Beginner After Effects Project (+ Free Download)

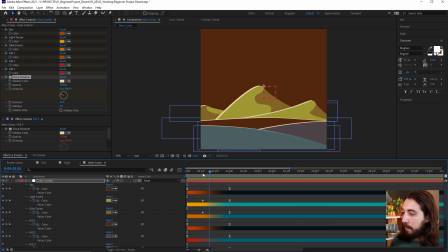[12:23]
So I'll make a keyframe here, and now let's move it over,
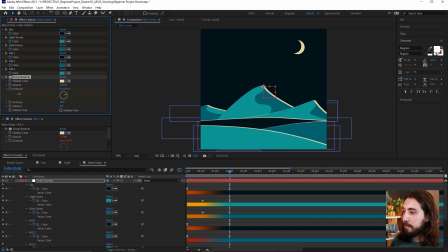[12:28]
rotate it around, something like that, all right?
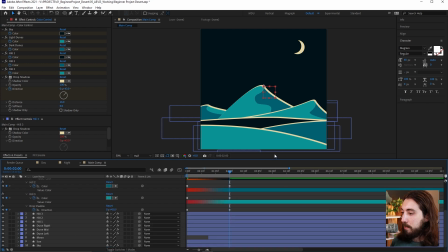[12:34]
Give it a little bit of ease. I'm clicking U to hide and reveal all keyframes.
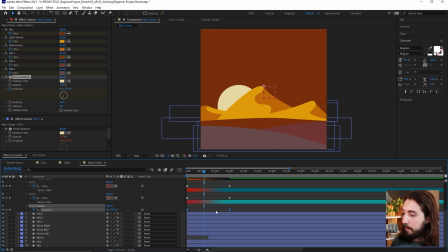[12:39]
Ease it with F9, and let's see how it looks.
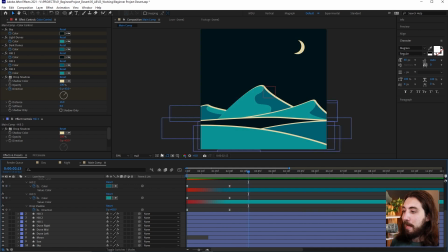[12:45]
Cool, now we have some like responsive highlights from our sun and moon.
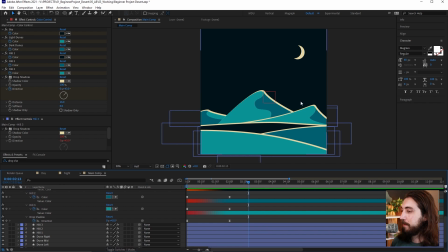[12:51]
Very nice. And then one last little touch. Let's get some stars in here, because in the desert, there's no light pollution anywhere. You can see the full night sky. So we gotta get all of these stars in here.
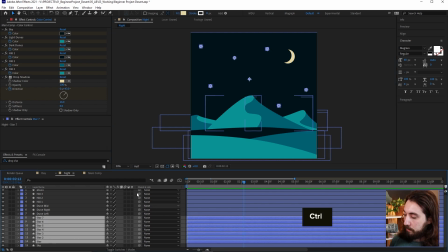[13:04]
So I'm gonna go back in here, copy all of these stars, Control C, and we'll paste them in here like this.
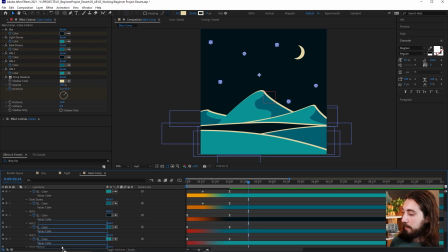[13:12]
They're gonna paste at the top. So we want to drag them down to the bottom, right above our sky layer.
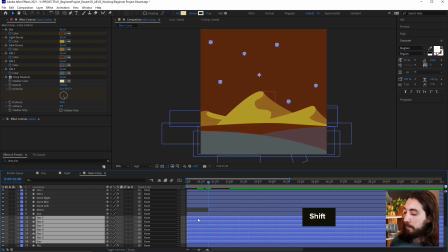[13:19]
And we'll go forward to about right here. And there we go.
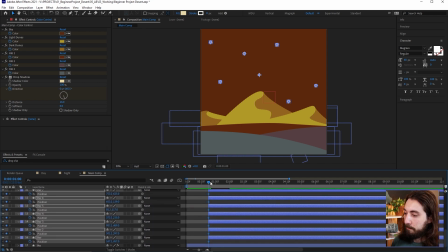[13:25]
I'm gonna click P on position to make a keyframe. Go forward a few keyframes to where the sun pops up. Make another keyframe. And we'll go back to the first one. Now we wanna drag them all down. Now, I want these to have like a nice stagger to them.
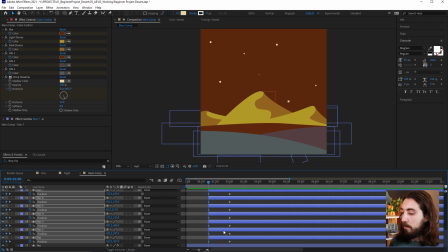[13:42]
So what I'm gonna do is instead of just dragging them all down evenly, right, like this, instead of just dragging them all down like this, what I'm gonna do actually is drag them all down to like the same baseline here.
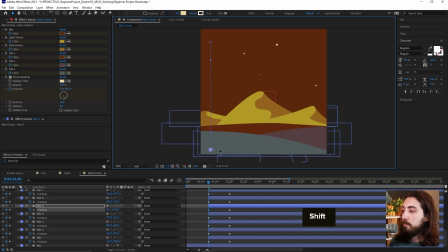[13:58]
And what that will do is make them rise to the sky at different speeds, okay? We'll make them all kind of come in a little bit uneven because they were dragged down unevenly.
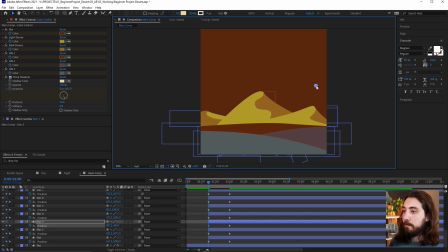[14:14]
It'll give it a little bit of a nice little stagger effect. Okay, so we'll bring them all down like this. We will give them all a little bit of easing with F9.
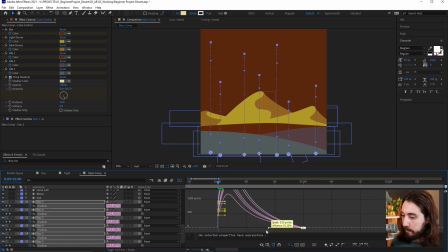[14:25]
You could even open up the graph editor here, zoom in a little bit, and give them this nice little ramp here that tells them to ease in like this.
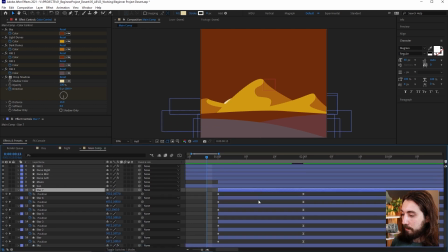[14:34]
And maybe for good measure, we'll just even stagger them all, maybe one frame from each other, something like this. Could be nice. All right, and now stars come in like that.
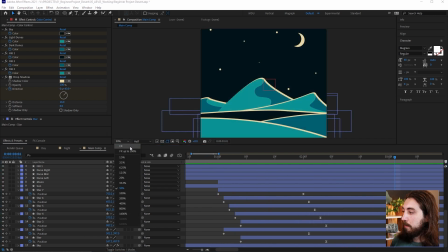[14:49]
Let's check this puppy out all together. Ooh. But we can't forget a loop, right? Because what would this animation be if it didn't loop? So let's take this main comp here, drag it into its own new composition, find where the loop ends.
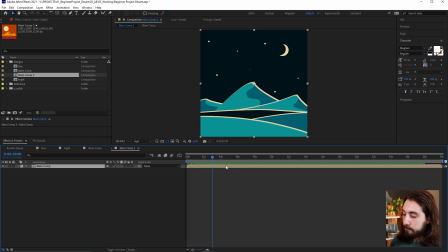[15:08]
It's at about maybe 3 seconds. And I will trim it by holding Alt, right bracket, like this. And then I will duplicate it with Control or Command D, drag it to where it ends, right click,
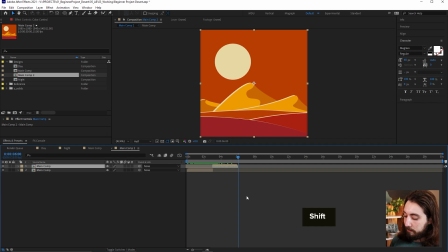[15:24]
time reverse layer, and then go to the end of it and click N to trim the
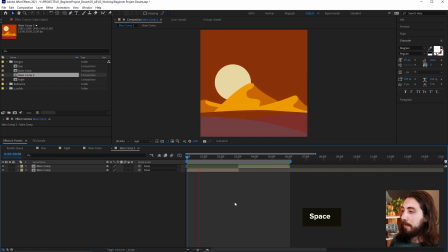[15:32]
timeline. Now let's play it all back and see what this is looking like. Very cool. Very, very cool. All right, that is about it for this video. I hope you enjoyed it. Let me know if you want to see more beginner projects like this.
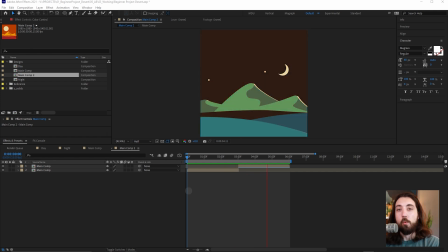[15:52]
Leave a comment and let me know what you think, and I will make more like this. All right, so thank you for watching, and I will see you in the next one.
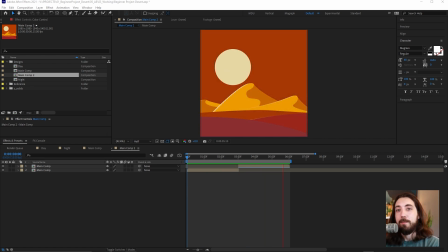[16:01]
Goodbye.